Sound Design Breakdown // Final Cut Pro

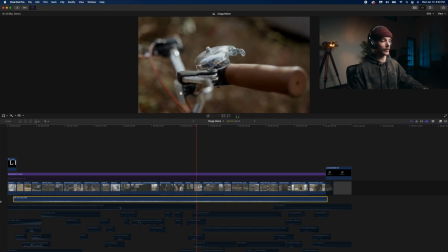306s
And we want the viewers to picture themselves in this situation. So we've got a nice tranquil undertone.
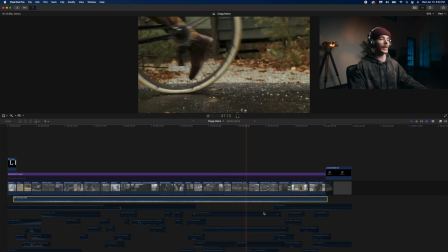315s
And like I said, it doesn't stretch the entire length of the timeline. So I had to kind of improvise here and add 2 other tones to kind of
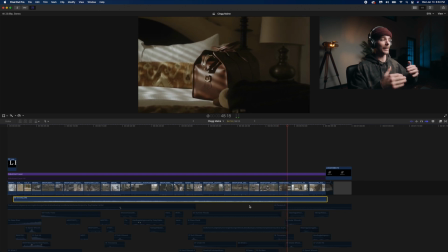324s
tie together and make it the length of the video.
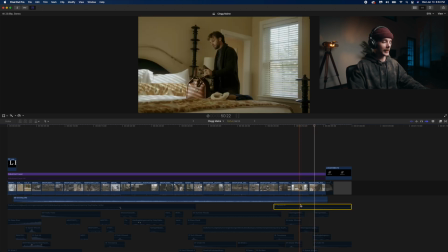329s
So as this tone fades out, I came in here and I added another short tone, again from Lens Distortions.
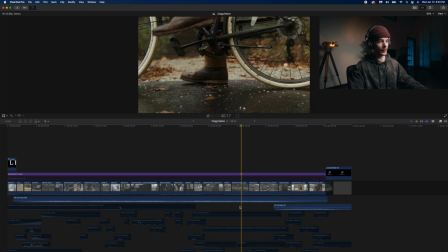336s
So if I play it from here,
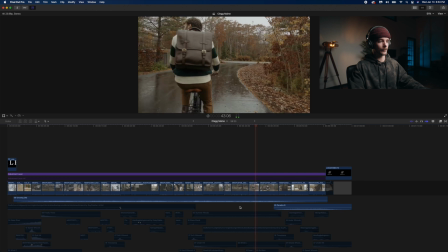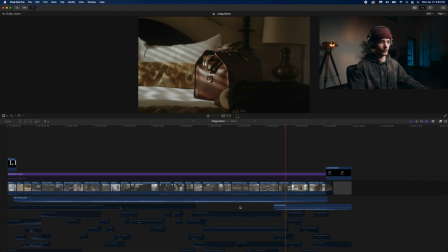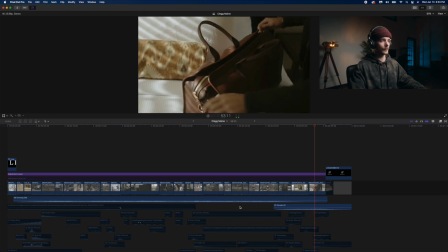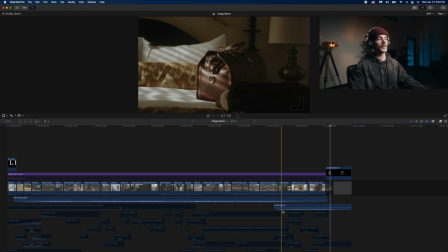353s
so fortunately, I was lucky enough that this tone, kind of the first tone right here, kind of fades out as we transition into the last scene of the video, which is, you know, Brad,
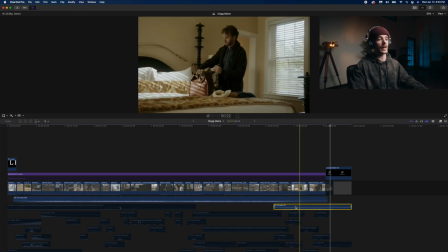365s
the model, packing his bags and getting ready to leave. And this last tone that I added in kind of just ties in really nicely. It's a very similar tone to the first tone. I'm saying tone so much, and I apologize, but like, what else are they?
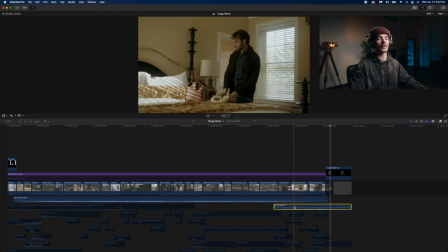382s
They're tones, right? So when you're combining tones like this, you need to make sure that they're pretty similar, but not drastically different, right? Because you don't want to add in another sound that is like on the other end of the spectrum, because the viewer is going to be like, the viewer is going to hear where the difference is. You don't want the viewer to pick up on differences, especially when it comes to sounds. You want the sounds to flow as naturally as possible, so that way they don't even notice it happened.
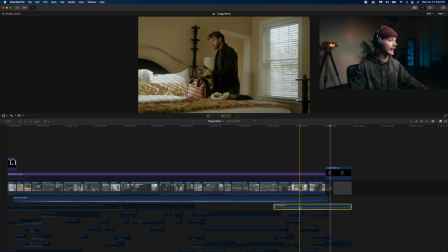409s
So after I added in that tone right there,
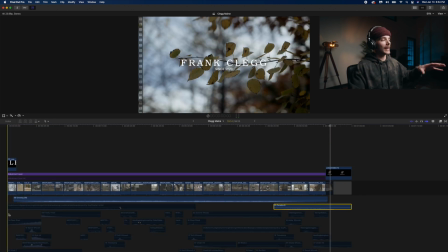414s
we're gonna come over into the beginning of the video, and I don't have another tone in the beginning of the video because we
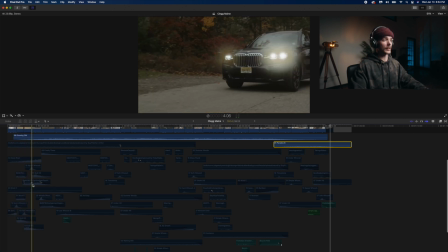421s
have this really dope car scene of this nice BMW SUV kind of flying into frame here.
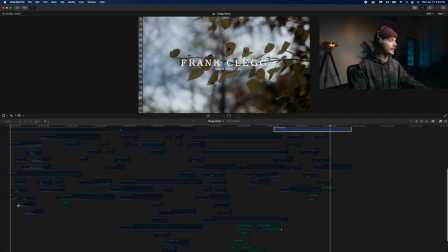428s
So what I did for this was just added a bunch of hits, whooshes, and car sounds, like engine sounds, roaring, things like that.
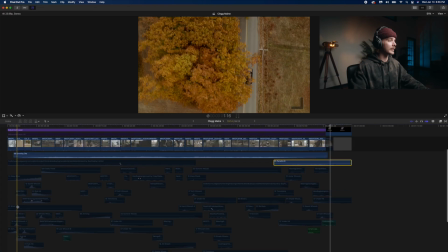440s
And I think that it really came together quite nicely for faking the entire thing.
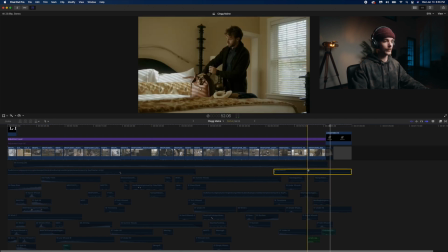446s
So the first sound that I want to introduce here, let me mute these two since we're not using them, is a riser.
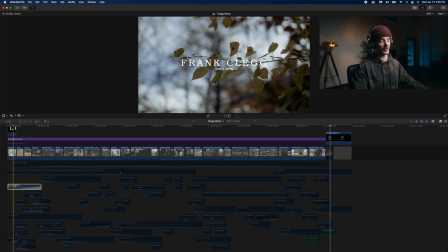454s
So I really like using risers because it kind of builds anticipation and energy. So as you can see with this one,
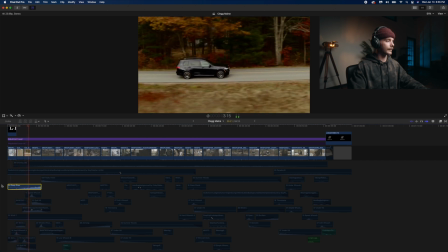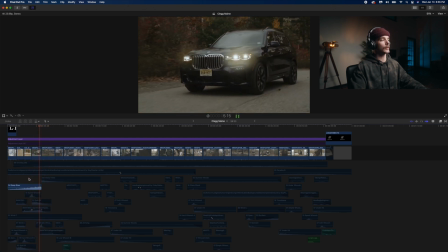466s
that riser's just kind of building the hype, and I have it end right as the scene cuts as he pulls up to the house.
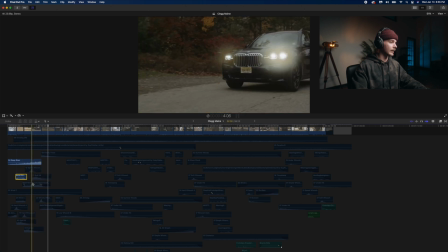473s
So along with that riser, we have a BMW sound effect, another BMW sound effect, another BMW sound effect, and all of these sound effects for the cars, and actually like a majority of these sound effects I got off Artlist. If you guys aren't familiar, Artlist now offers SFX packs. If you guys have a yearly subscription to Artlist, you can then add the SFX option for a very small additional price, but their sound effects are great and I really recommend them. If you guys are interested, I do have a link down in the description below. I have been using Artlist for 3 or 4 years now. I love all of their music, and I can honestly say that I now love all of their sound effects. And if you sign up through the link down below, you'll get 2 additional months for free. So if you want to support me a little bit, go sign up for Artlist, use my link down below, and download some sick music and sick sounds, and then go create sick stuff. So once we added in these BMW sounds along with the riser,
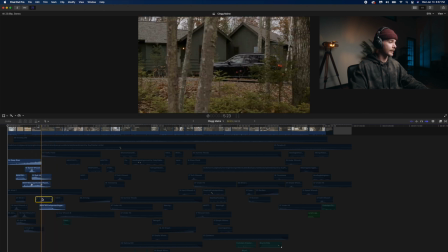535s
this little whoosh, a subtle hit, another whoosh, some wind,
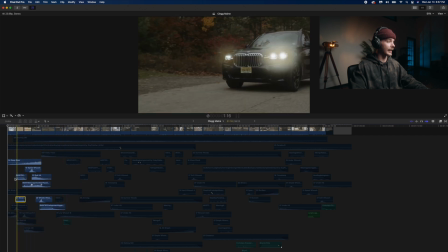542s
and that's about it for that section that I want to show. We get this.
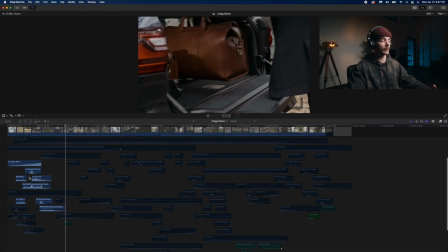555s
So that sounds pretty good, but to me, it wasn't good enough. We have to emphasize that, you know, we are outside.
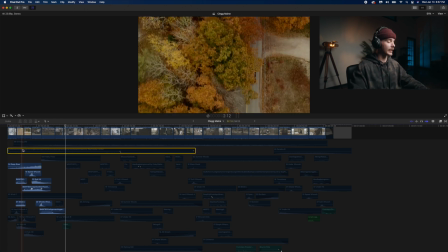561s
So since it is an outdoor scene, I did want to add in some nature sounds.
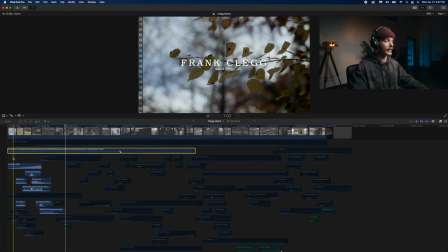566s
So I brought in some, you know, woodsy outdoor sounds along with some wind.
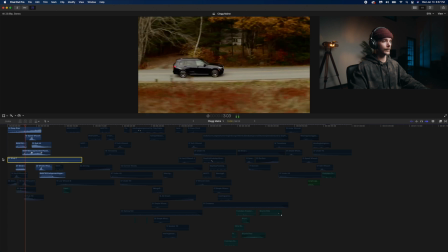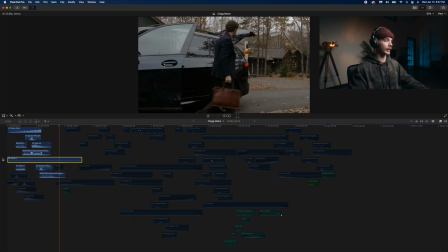581s
And then just to kind of turn up the heat a little bit more,
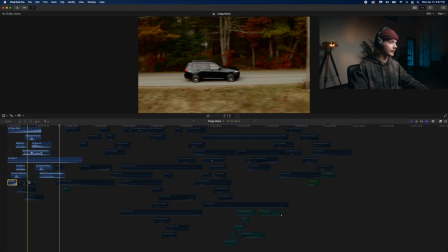585s
I added in a couple hard whooshes here in the beginning with a couple of hits and a couple of sub hits too.
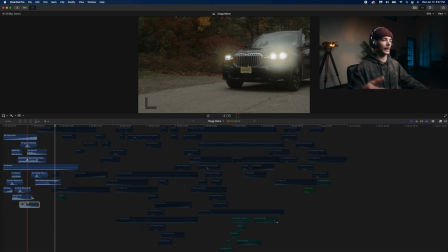591s
If you don't know what a sub hit is, it's basically just like a bass hit very low undertone. It just kind of adds like dimension to the sounds. So this is now what we have here.
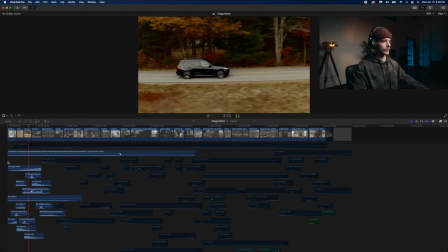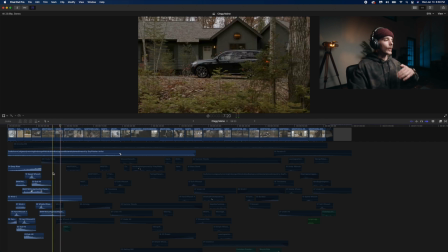611s
So all of this sounds really good, but we got to keep building off of, you know, that base that we just laid down.
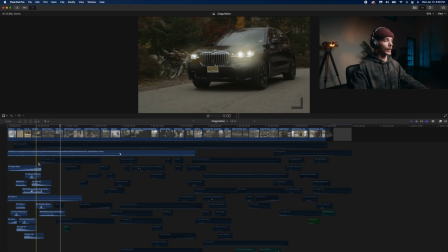618s
And since we're transitioning here from driving to actually pulling up to the house, I kind of wanted to make a statement here.
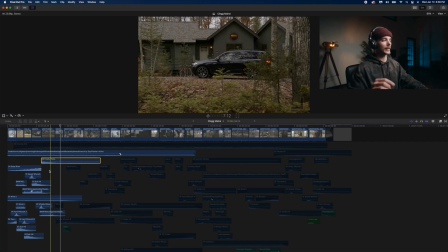625s
So I added in this like high-pitched hit. It's not really high-pitched, it's more of like a high tone.
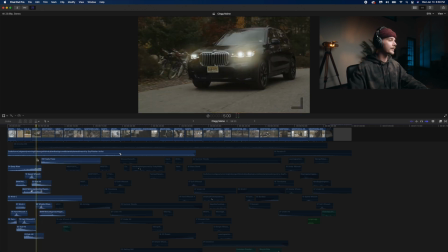631s
Here I am again using the word tone, but I add this tone in.
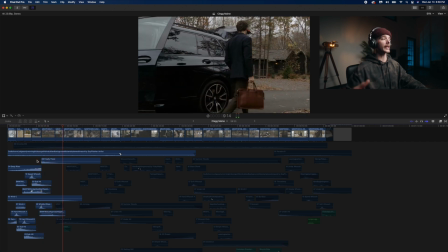638s
That just kind of grabs your attention like, hey, we're here, we made it.
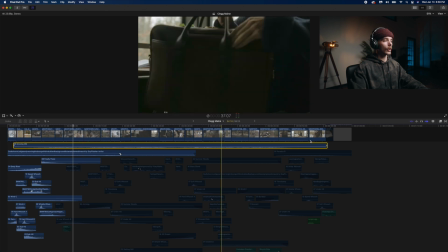642s
If I bring back in the long undertone that kind of is the whole, you know,
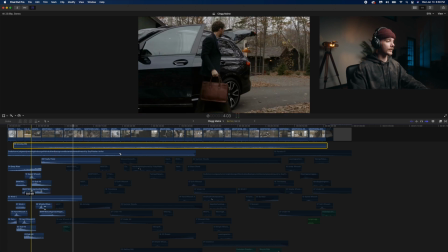650s
support of the entire video, along with the intro sounds and a couple other small sounds that I'm going to add in here,
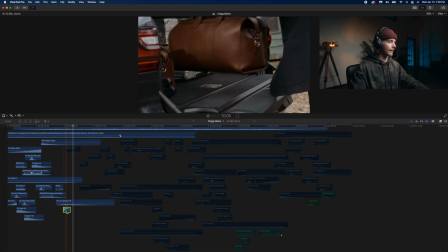657s
like some small footsteps, a low whoosh, and then whatever that is, and whatever this is.
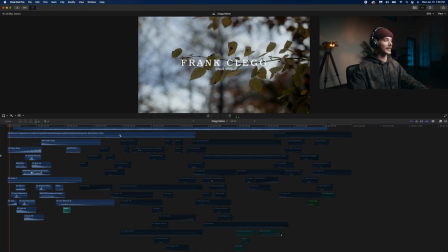666s
This is what we get for the intro now once it all ties together.
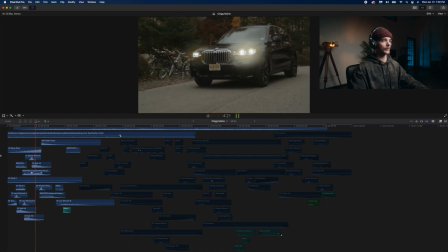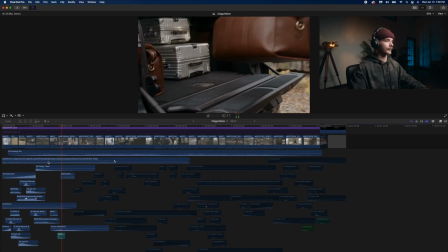675s
So as you can see, it's coming together quite nicely.
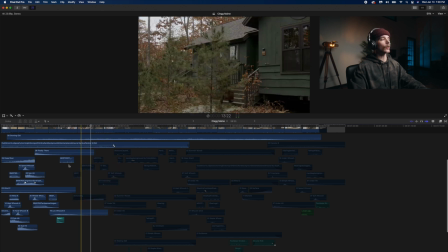684s
And if we move into this section right here, this is basically all just footsteps and sounds of like fabric moving to mimic his clothes, kind of doing this as he walks. And like the bag sounds, like the buckles on the bags, things like that.
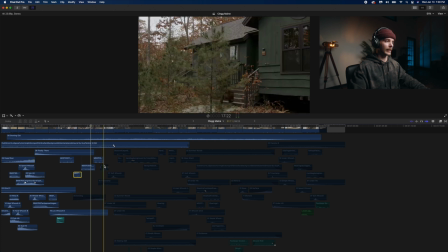703s
So here are just some footstep sounds that I ripped, pretty sure off Artlist. Another little riser. I really like using risers and hits and sub hits to really, you know, make a statement with the video and to catch attention. I think that's a really good way to catch attention and also to transition from scene to scene to help kind of move the storyline along.
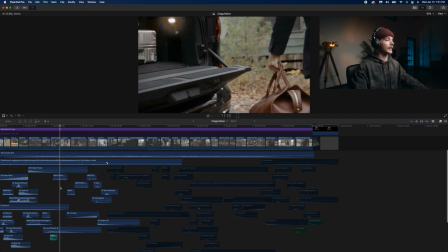728s
So if we add these sounds in here, this is what we get. Pick it up from here.
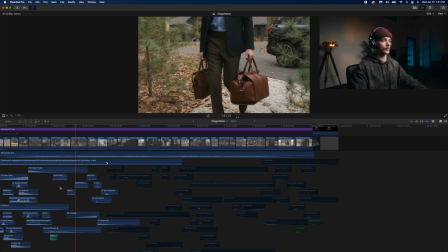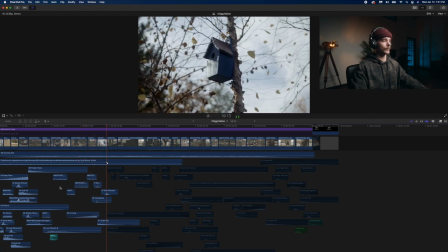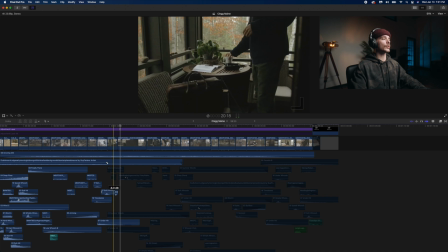743s
So now that we're moving from outside to inside, we have a little cutaway shot of a nice birdhouse.
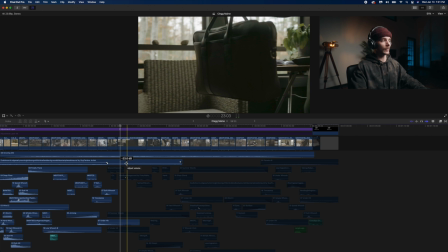749s
I dropped down the sounds of those birds that you could hear because we're inside.
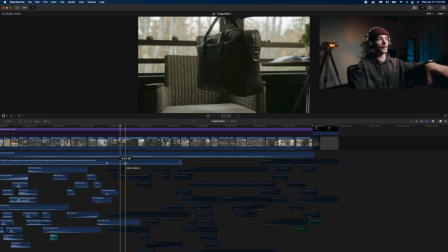755s
You can't really hear the birds much. Even though we're on like this screened in porch area, I still kept them in very, very like low in the decibel level.
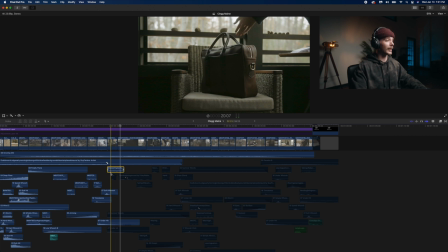763s
Just so that way there, if you're listening close enough, you can hear it. But we bring in some more footsteps here now on carpet because we're inside.
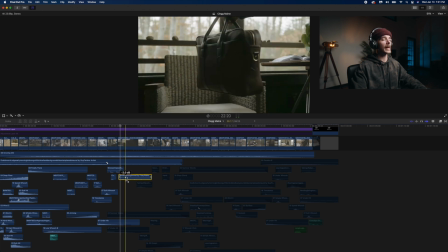773s
I'm also adding in some handbag movement because Brad is picking up the bag
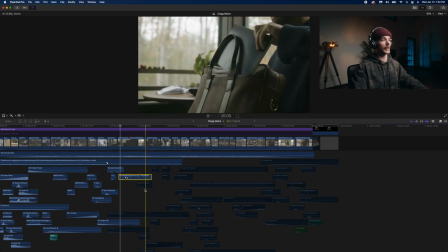780s
off the chair and he's kind of bringing it over to himself and picking up or pulling out the notebook, I should say,
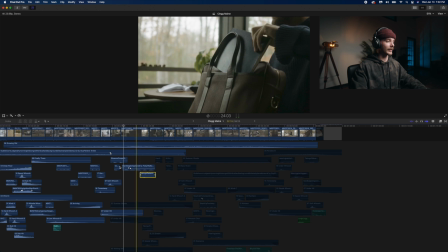787s
and sitting down to the chair all at the same time. So if we turn on this layer of sounds to kind of show that.